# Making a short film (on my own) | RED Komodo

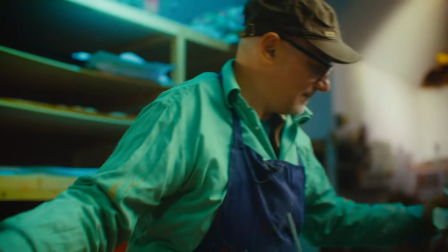So these were all elements that I would want to focus on on my shoot days I definitely want to draw out that relationship with Luca I felt like
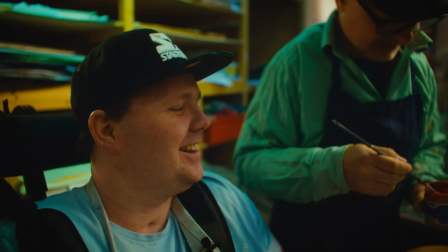there'd be some really good opportunities for humor and warmth in that I knew that there'd be a lot of work in the narrative because there's
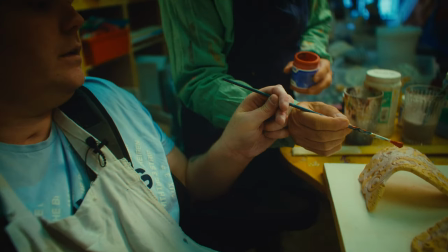quite a lot of stuff to navigate through so you've got the kind of like subject of his artwork the sort of subjects around his brain injury and overcoming that and then also this other theme of who gets to be an artist and the sort of transformational power of art so those are sort
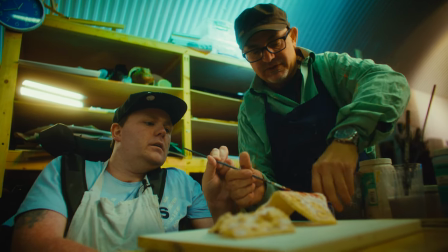of the three themes I think that sort of were that I would envisage were running through this and that I would have to sort of draw
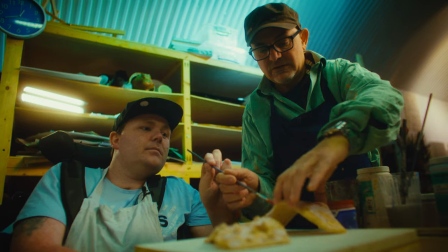it out on my shoot days I knew you know to get all that I would have to capture a master interview probably from Terry that would form
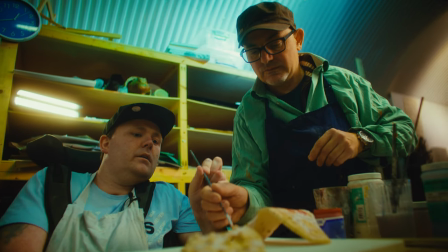you know the main skeleton of the edit then I'd ideally capture what I like to call some show and tell moments when you're just sort of rolling with the camera and stuff is happening in front of you or people are showing you stuff and sort of talking about it I think that would
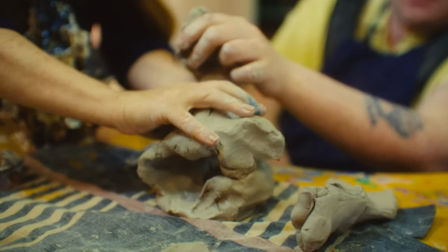they tend to sort of introduce moments of spontaneity and humor and off-the-cuff remarks.
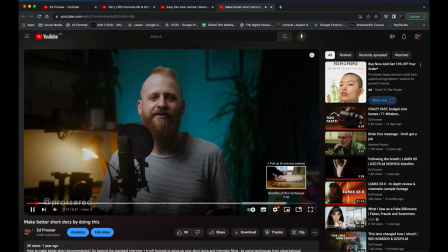I've actually made a separate video about this whole technique. I'll link it here or in the description if you want to watch it.
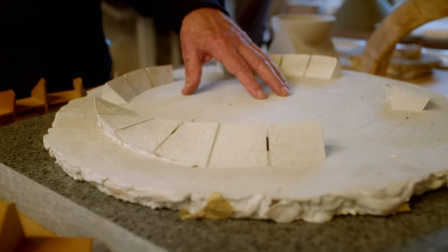But it's just a technique I like to use in all my documentaries to sort of break up that interview format and to bring the viewer into the world of my contributors.
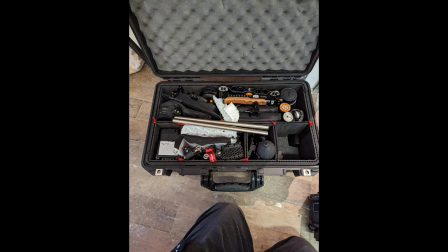I decided to shoot this on my Red Komodo using my DZO Vespid Primes and I also used ND filters and diffusion from format high-tech.
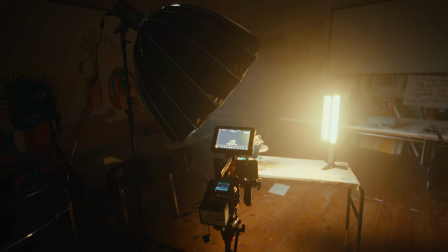The reason I shot this on my RED was because it has obviously a lovely organic image but I knew after doing the recce that
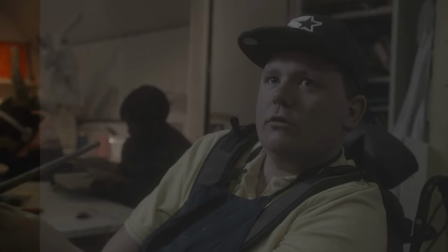the location had quite mixed and ropey lighting and I just thought shooting internal RAW on this camera would just give me the most flexibility in post to try and
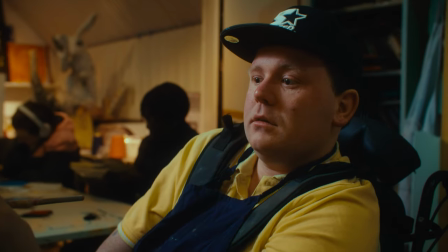sort of correct that and pull skin tones back you know if anything weird was going on with all that mixed lighting.
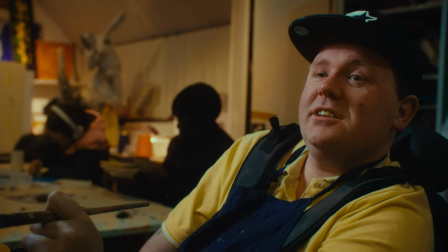The other reason I wanted to film on this camera is that it's actually just really simple to operate when you're on your own and I think when you're filming on your own and having to split your attention between lots of different tasks you need to be able to set and trust your gear everything should be going on to monitoring your audio your composition and then primarily you want to be focusing on directing your characters your
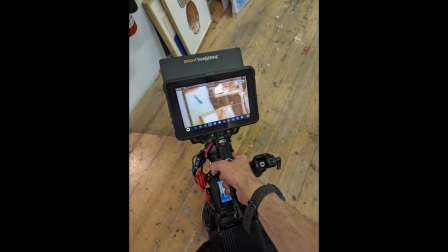subjects and then interviewing them if that's what you're doing so the studio space shooting in was also really cramped so I decided to shoot it handheld so I could just
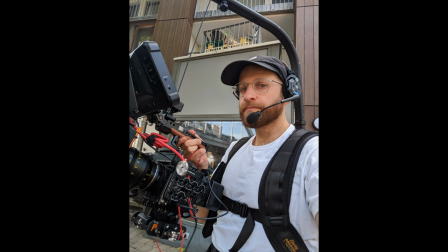be a bit more agile and move around quickly so that meant using my easy rig which also has the benefit of obviously allowing me to take my hands off the camera which again is really really useful when you're filming on your own. Lens wise I wanted to keep things simple again so I just decided to bring my focal reducer so I could get a slightly wider field of view and then I just brought the 40 millimeter as my main lens and then I also had the 24 millimeter for any sort of wide shots I
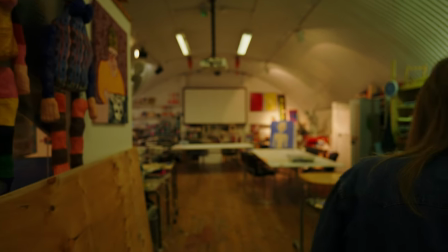wanted and then I brought the 75mm for close-ups. Lighting was a big concern.
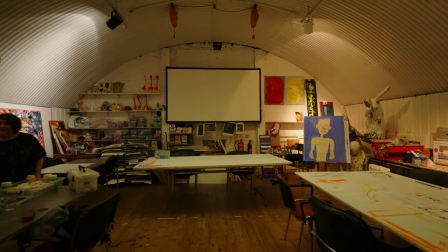The space was very grungy and it sort of had two sets of lights which were all like slightly different colour temperatures.
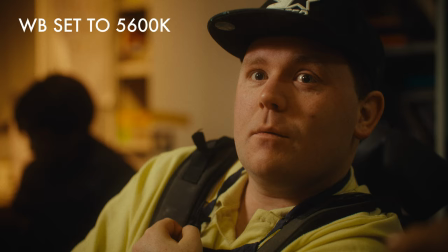There were lots of people working in there whilst I was filming so I couldn't turn the lights off. The first shoot day I brought my Aputure 300D Mark II.
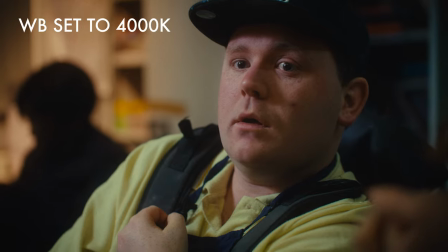That's a daylight balance light and it didn't really work out because I couldn't really set my white balance on my camera properly.
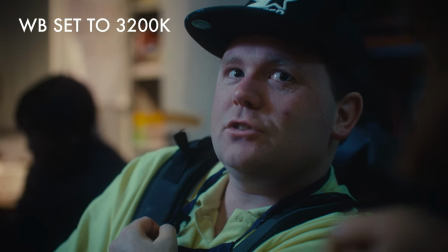So that meant on the other days I actually ended up buying an Amaran 200C. basically that's a bi-color light and that allowed me just to sort of dial
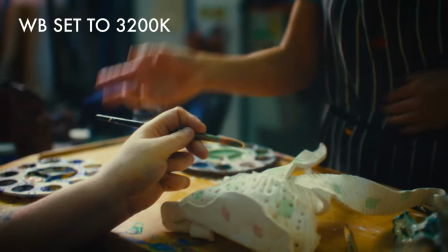in a warmer color temperature and then sort of just better adjust my camera white balance to get better skin tones. Audio also was a big concern. I knew in the studio I'd be micing up at least two people on one of the days.
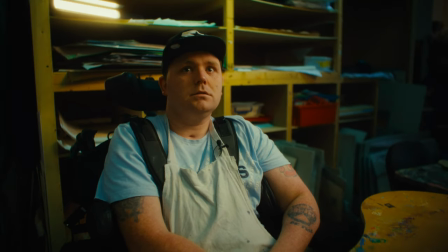I wanted a really small streamlined setup so I used my DJI mics instead of my sort of larger road filmmaker packs
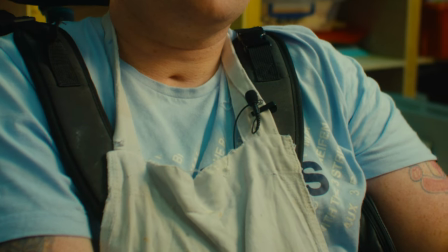and I just repurposed the lav mics on my larger road set and used them on DJI mics and then the other benefit is that the DJI mics both go into a single
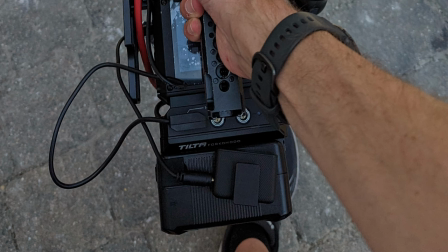receiver and that has a stereo output which I could put straight into my Komodo and get both channels of audio and I needed that simplicity so yeah in terms of sound quality I guess it could have been better but I just wanted to concentrate on getting the material that audio setup delivered for me.